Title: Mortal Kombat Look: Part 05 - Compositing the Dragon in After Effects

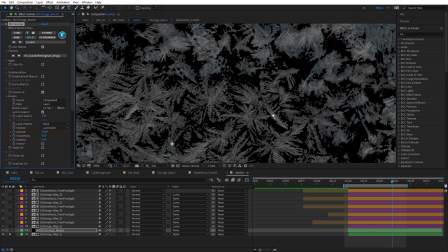1469s
If I bring that down to 0, you can see it looks good in certain areas, but it makes it look a little chunky.
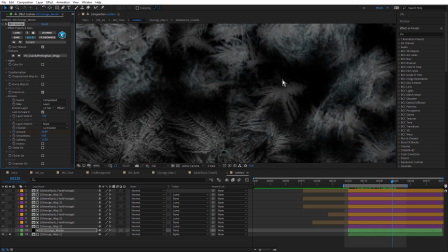1476s
I wanted this to be a little softer, like that.
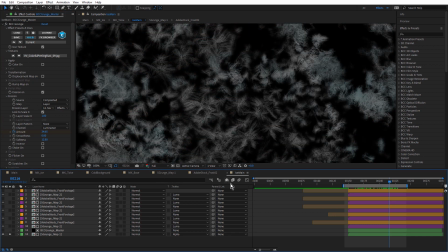1483s
So let's just turn that off. So that's the base for the main ice that sits on top of everything. And that's also the master application of BCC grunge, which every other
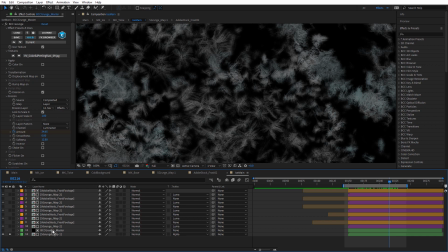1497s
application of BCC grunge references via an expression. And on top of that, I've added some Adobe stock.
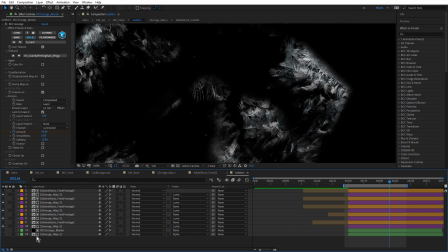1503s
Let's just turn that one off. I didn't think that with just this combination of my S-grunge map and BCC grunge that my ice looked realistic. So I decided to turn to some stock footage. And for that, I went to Adobe stock.
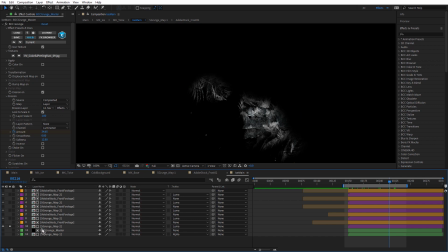1518s
Let me just solo this one. So I'm using my S-grunge map comp, but here I'm using map 2 for a little bit of variation.
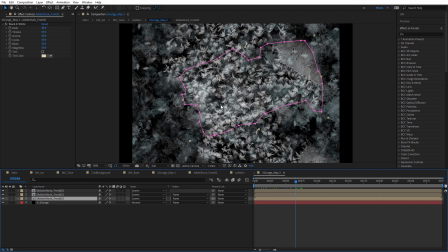1528s
So it's very similar to the previous one, but I've moved the frost around a little bit and just made it look a little different from grunge map 1.
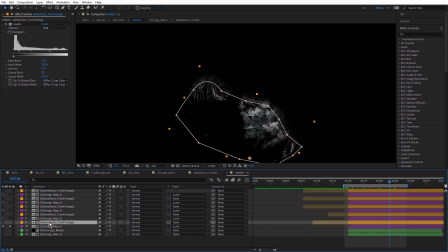1539s
But I'm using this Adobe stock layer as my matte. Just open that.
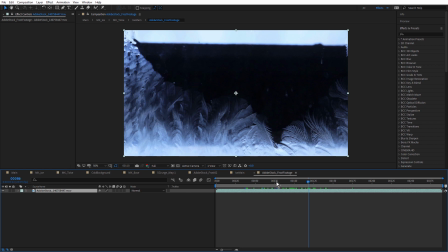1544s
So this is a bit of footage from Adobe stock, and you can see this is actual real ice. And if you're looking for realism, then you can't beat real. So I've used that as a matte.
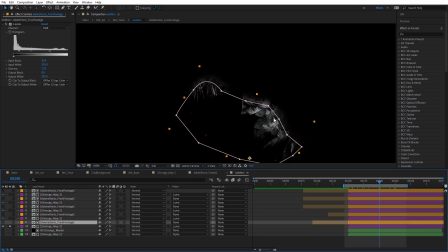1559s
And you can see I've masked off certain areas. Let me just preview this a little bit here.
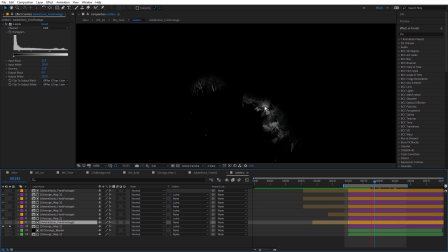1571s
So the real footage of ice on a window is revealing my customized grunge map. Well, in this case, it's not really a map, it's just a fill layer.
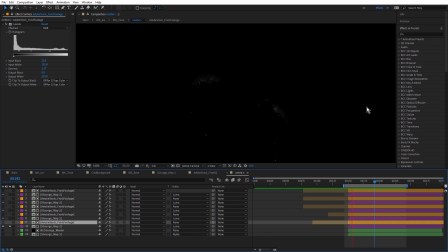1587s
But that real frosty or frosting movement looks very convincing.
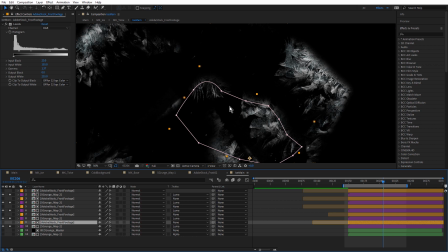1596s
And the reason I've duplicated a few times and masked them is because I just wanted to position them around different areas of the logo.
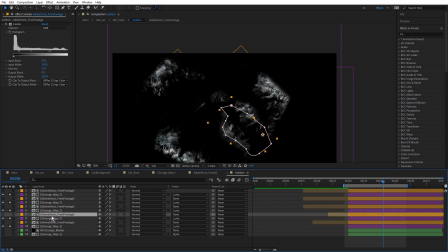1607s
You can see each one of them has a mask. They're just masked off with a little feathered mask. A little bit of levels applied to increase the contrast. So I just art directed where the frost was, where it's revealed on the logo.
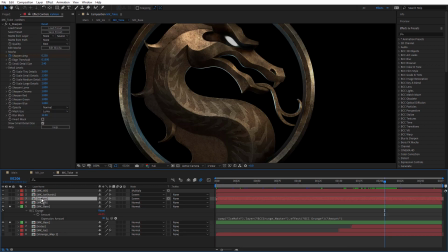1621s
Just moved it around the comp. So that's the main ice layer. And I wanted to jump into that one so I could show you the BCC grunge master layer. So we've got our original, and we've got our tritone version with BCC grunge, referencing BCC grunge inside ice main via an expression.
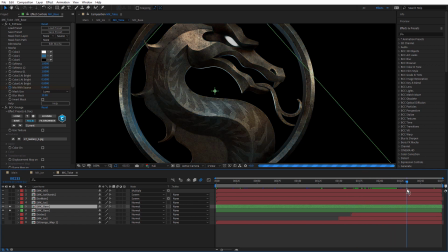1640s
Like that. And keep in mind, while it's expressed to the amount, it's not expressed to the softness. So I've increased the softness quite dramatically for this reveal.
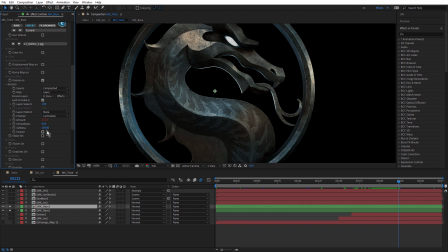1654s
You can see around here, because if I made this softness lower, and we get that look, which is not what we want. Okay, so let's turn on MK Ice.
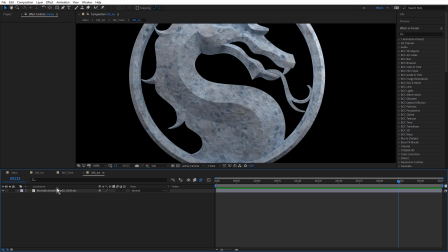1666s
And if you've watched the previous tutorials, you remember that I did render out a single frame of the ice version of the Mortal Kombat logo.
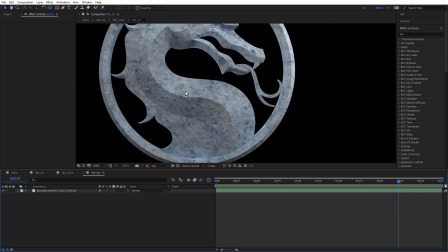1673s
This is the ice material that I created in Substance Painter. There's nothing going on in here, it's just a still frame.
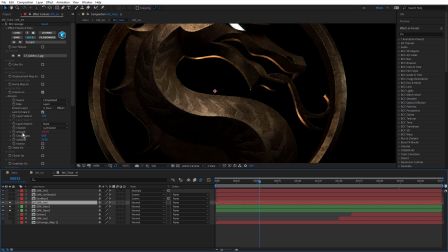1681s
But take a look up here. Once again, there's BCC grunge, and once again, the erosion is expressed to the amount inside ice main.
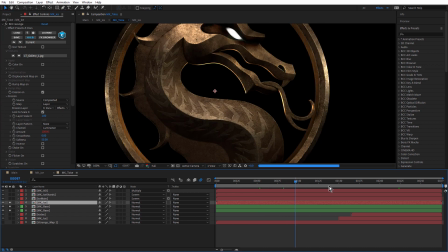1691s
So if we drag the current time indicator,
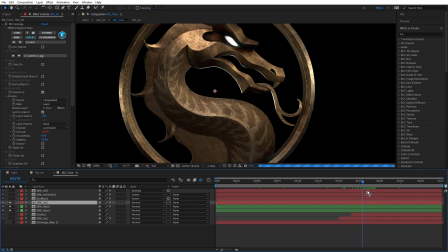1695s
the dragon's starting to turn blue, but we're also revealing that icy version, that icy material.
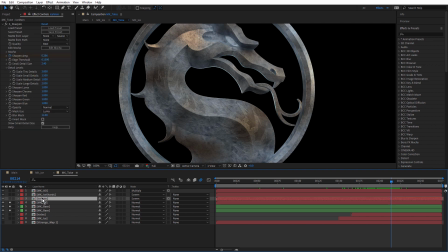1710s
And on top of that is ice main. So this is going to add
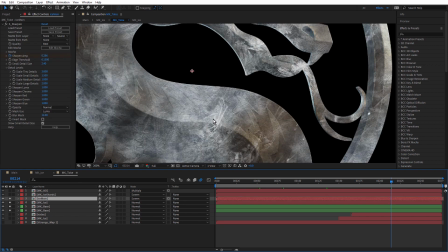1716s
all of that detail.
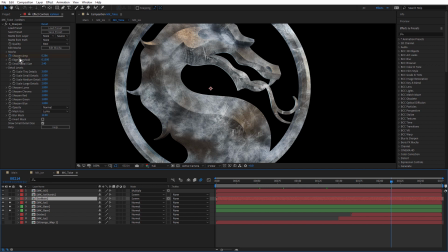1719s
And I've sharpened that detail just by using Sapphire Sharpen. Notice I've actually keyframed the amplitude. So as the ice is revealed,
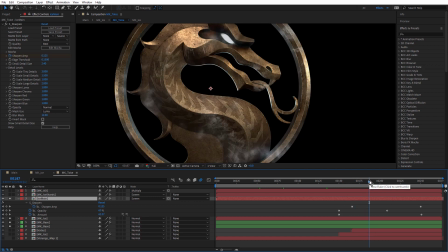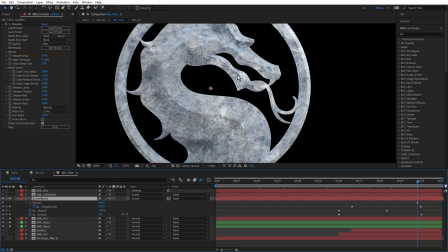1735s
it actually gets a little sharper towards the end of the comp. I just felt that made it feel a little more icy.
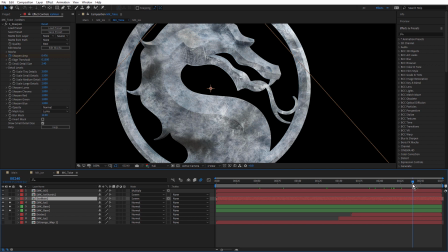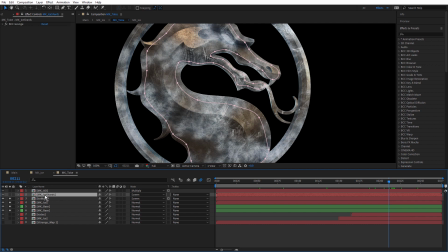1752s
Above that, we have ice shards. And if you've watched the previous tutorials, you remember that I did a pass where I used these
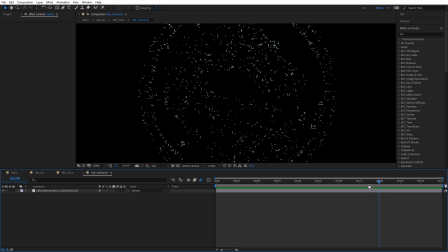1760s
MoGraph cones to create these kind of pointy icy shards. And once again, just rendered out a single frame of that.
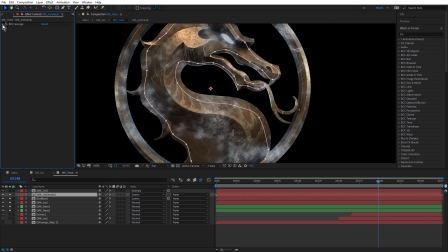1770s
And take a look at this. Once again, using BCC grunge, using the same ice main version.
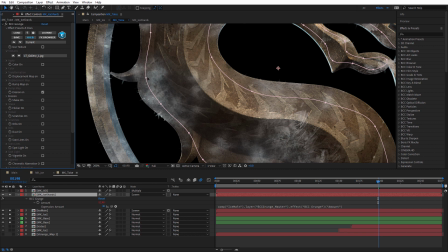1778s
And as that amount animates, it starts revealing these little icy shards in the areas where the ice is on the front of the dragon.
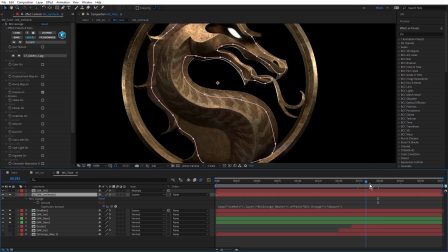1789s
But you wouldn't want the icy shards just growing all at the same rate all around the dragon. You really want them to only appear in the areas where the ice is first appearing.
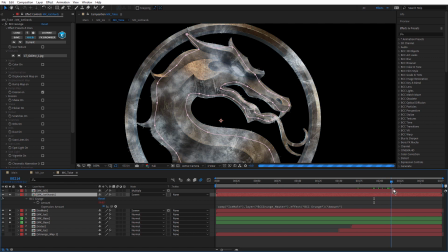1802s
Like that. I really thought that was quite effective, having those little icy shards sticking out. Now, while we're talking about icy shards, before I went into Cinema 4D and created this, I initially used displacement mapping to create shards.
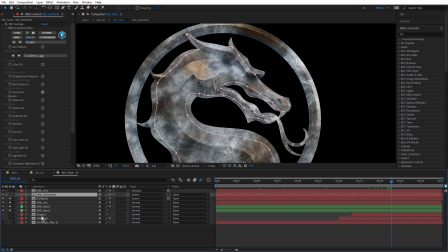1820s
So turn that off, come down to, let's see, this one here, MK Ice. Turn that on. See how this is giving us sort of icy shards as well?
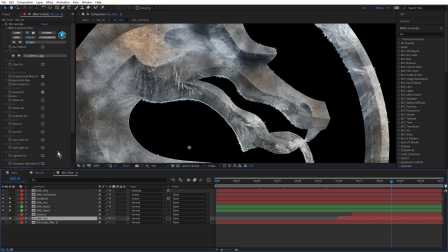1832s
This is, let's turn that off and turn this off.
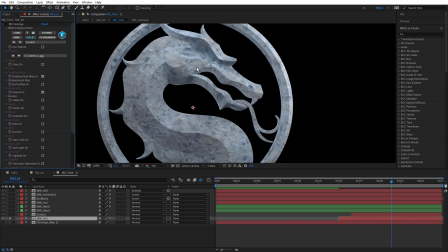1837s
This is the iced version, but once again using BCC Grunge.
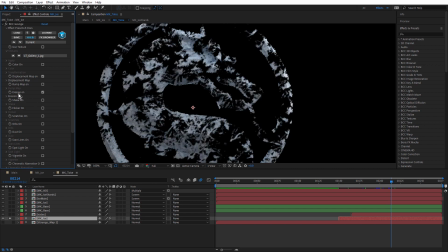1842s
Once again with the same erosion, but also with displacement map turned on. So as the BCC Grunge is revealing this icy version, it's also displaced, which is giving us these little spikes.
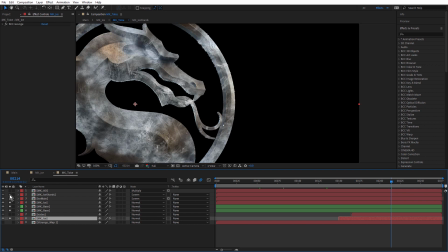1858s
Let's turn these back on. Icy shards. And after adding the icy shards, I thought, well, do I really need the displacement?
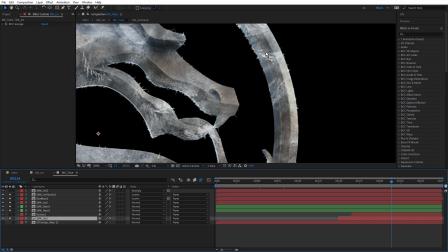1869s
And I decided to keep it because it has quite a different look. It's adding some variation to this.
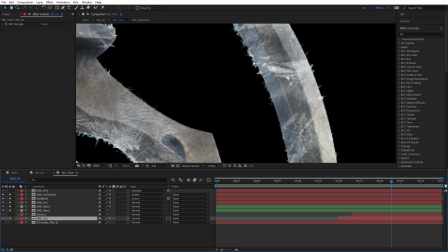1874s
The icy shards are obviously very pointy, but this is more like ice is building up, but not necessarily in spikes.
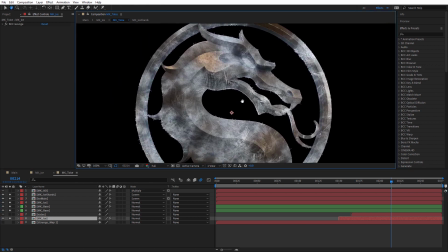1883s
And once again, because it's using the same BCC Grunge, it's being revealed only in those areas
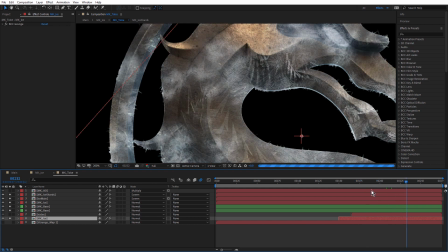1892s
that were keyframed in the ice main composition.
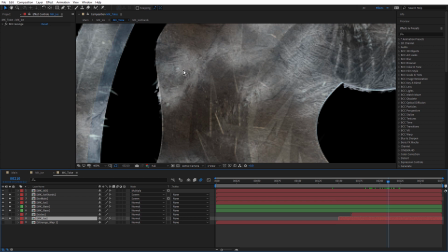1901s
Have a look here. You can see how it's changing the color of the dragon. It's revealing the ice version. It's got this ice main version on top, adding the detail. It's also revealing the icy shards, and it's revealing the displaced version behind.
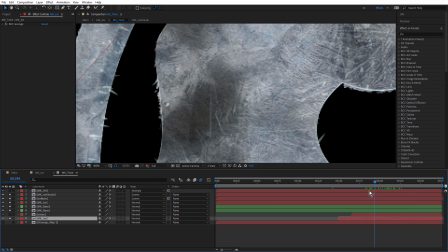1918s
So all of these together start to make this look quite convincing.
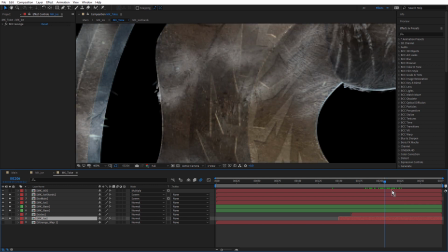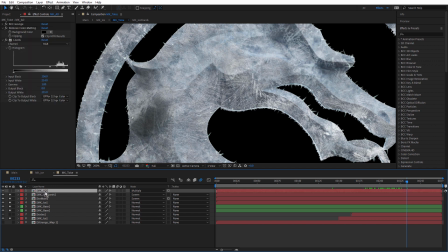1930s
Now, above that, I have this ambient occlusion layer, which was rendered out of Cinema 4D, and I use a single frame of that.
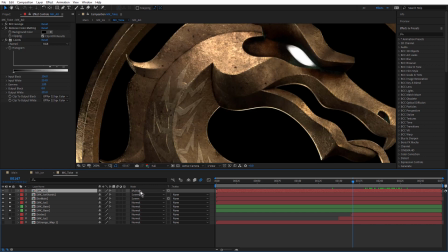1941s
Notice I've set the mode to multiply. Just come back to where we can see it.
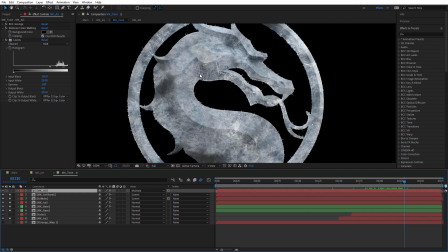1947s
The thing about adding all of these icy layers on top, especially this one here, Ice Main, you start to lose a lot of the shading. So to combat that, I've used that ambient occlusion pass on top, set to multiply, and see how it adds in the shadows.
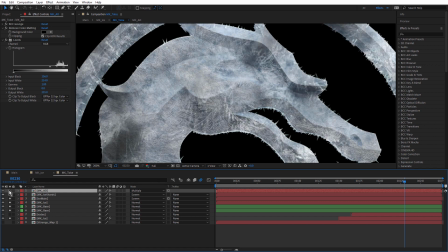1964s
That's with, that's without, and that's with.